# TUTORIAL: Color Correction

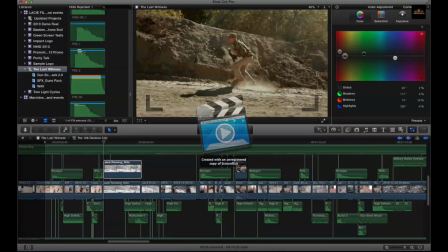12:19 And then we're trying to bring out, kind of bring out the color in this dirt, that I'm kind of running because the special effects that we have going on here are pretty, intense.
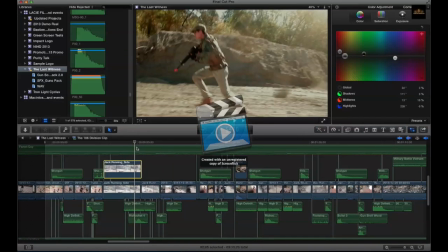12:32 So we want it to like look intense. So you can kind of see the difference.
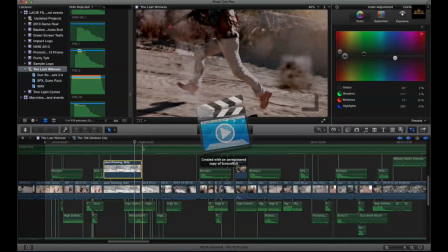12:39 I mean, I don't know. I like both. Both have a different look.
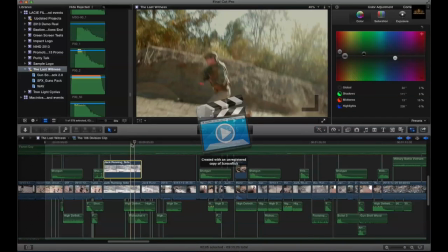12:43 And, you kind of never do it the same way twice. That's kind of why I add presets.
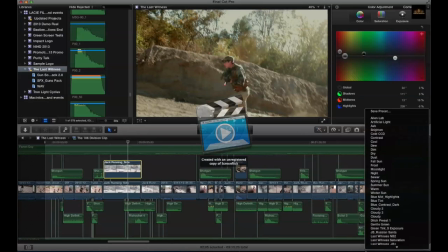12:49 When I like something, I'll save it as a preset. I think I have this as a preset.
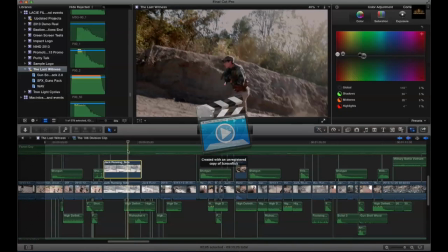12:55 Yeah. So there's my preset, you know. Um, and in these videos, I don't take away the blues.
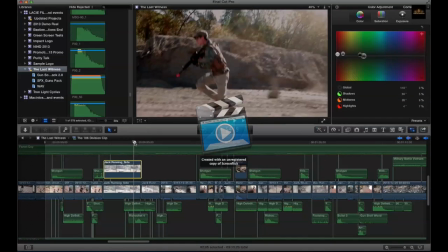13:02 That's why you can kind of see maybe a little bit of a purple look in this video. It almost looks a little purple, I would actually
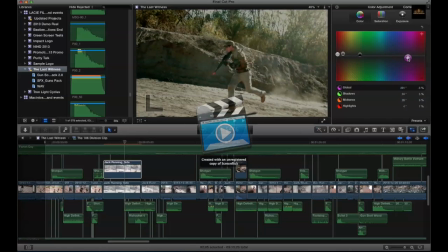13:12 globally take out the purple, because it looks a little too purple. This is with nothing. And then this is with just a little bit less purple. And that looks about normal. And then you can saturate a bit. Saturate the midtones and the shadows.
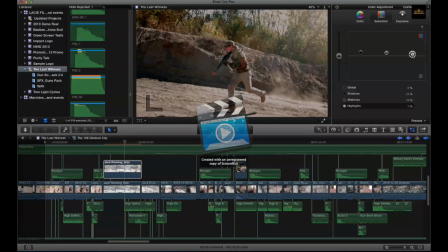13:31 Maybe even the highlights a little. Okay, and when you finish that, and you finished all your stuff, you're finished color correcting your videos, then you want to do your color grading. And that's what sets the official overall look of the video.
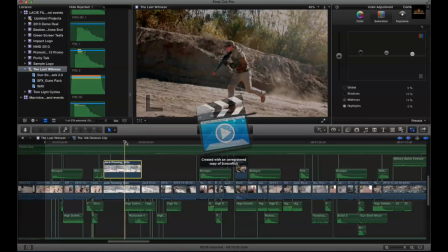13:49 But anyway, this is kind of just this wasn't meant to be too long.
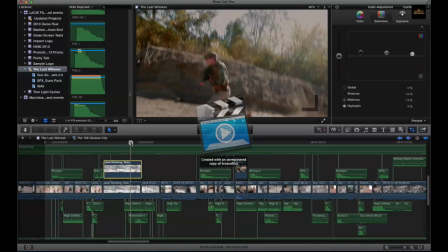13:52 The hard part when I was learning how to color correct was learning to look at my videos and see what was needed.
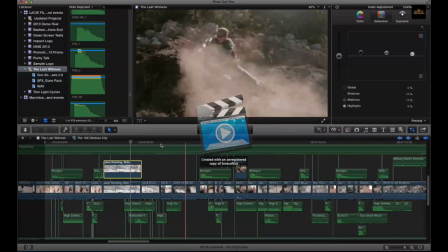14:02 I want to show you another shot. I'm going to get rid of this video here.
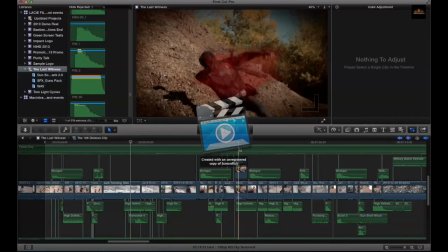14:06 I want to show you another shot that really shows, I don't know,
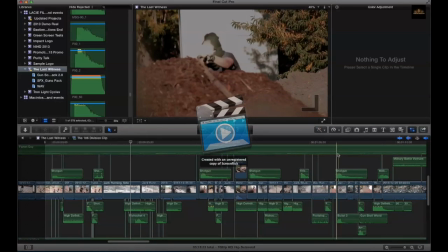14:17 I'm trying to find it. Kind of shows the power of color correction. This shot here.
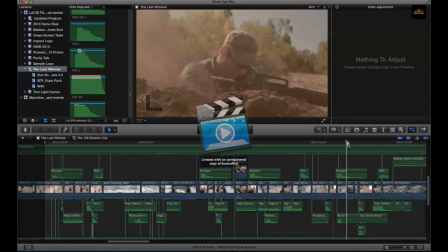14:23 This one here. Right here, yeah. Okay, so this is with color correction. And you can notice it looks pretty dusty, and the shot before shows an
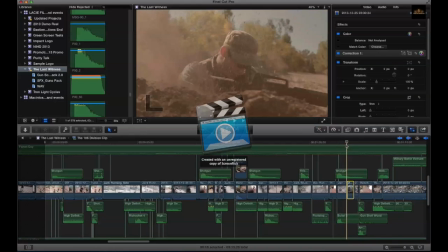14:37 explosion going off and casting dirt everywhere, and the next shot is me kind of ducking behind cover.
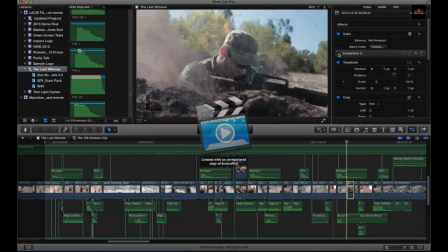14:43 But this is what it looked like before. Now, what's the problem with this video? Well, number one, I see a ton of blue when I should be seeing yellow and red. And number two, I can see myself like really clearly, and I feel like I can't see.
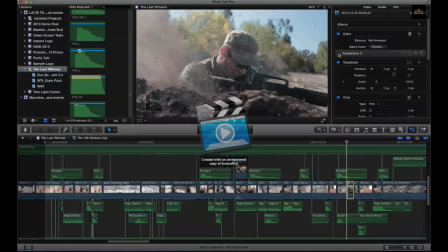15:00 I feel like all that dust that was there just suddenly went away, which is not very good.
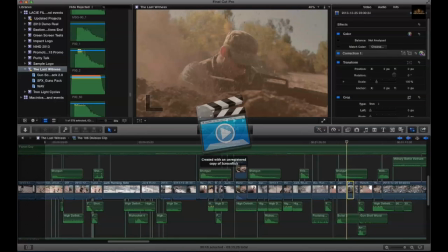15:06 So I'm going to add my color correction, and I'm just gonna kind of show you what I did this time.
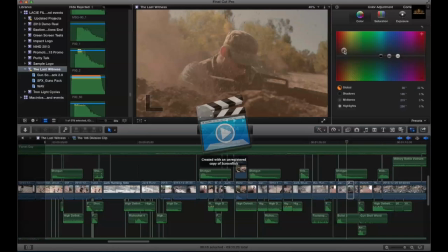15:12 Globally, I added a yellowy red look. Now you notice as I get rid of it, you can kind of see that my dust doesn't look actually that real. But when you tint it, it looks a little bit more. I can't even do it anymore.
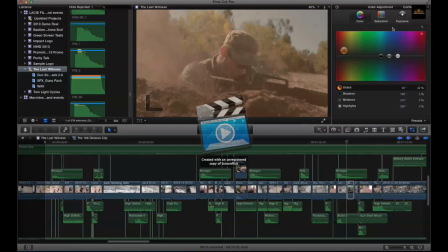15:30 Where was it? There. You can kind of see that it looks a little bit more dirty. I also made it look like I had way more dirt in this shot than I actually did by by kind of bringing up my shadows more than they should have been.
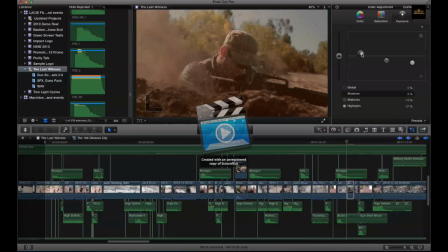15:48 So this is without anything, and then if you bring it up, it's basically overexposing. So just to demonstrate, if I got rid of all the color,
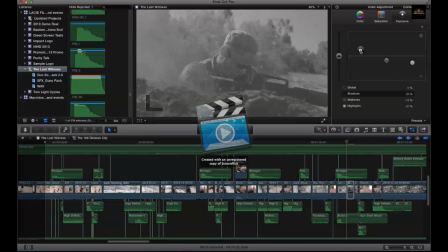16:01 this is like overexposing, you know? And then it makes it look like there's dust here even though there was nothing. Okay? So when I bring all the color back in, there's that colory overexposure, which makes it look like there's dust everywhere.
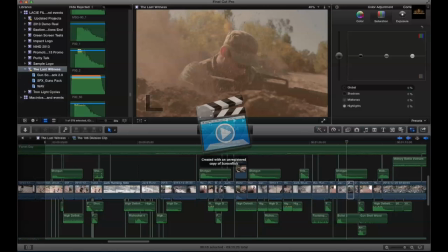16:19 It's a little cheap trick you can do. Just be careful you don't go too far.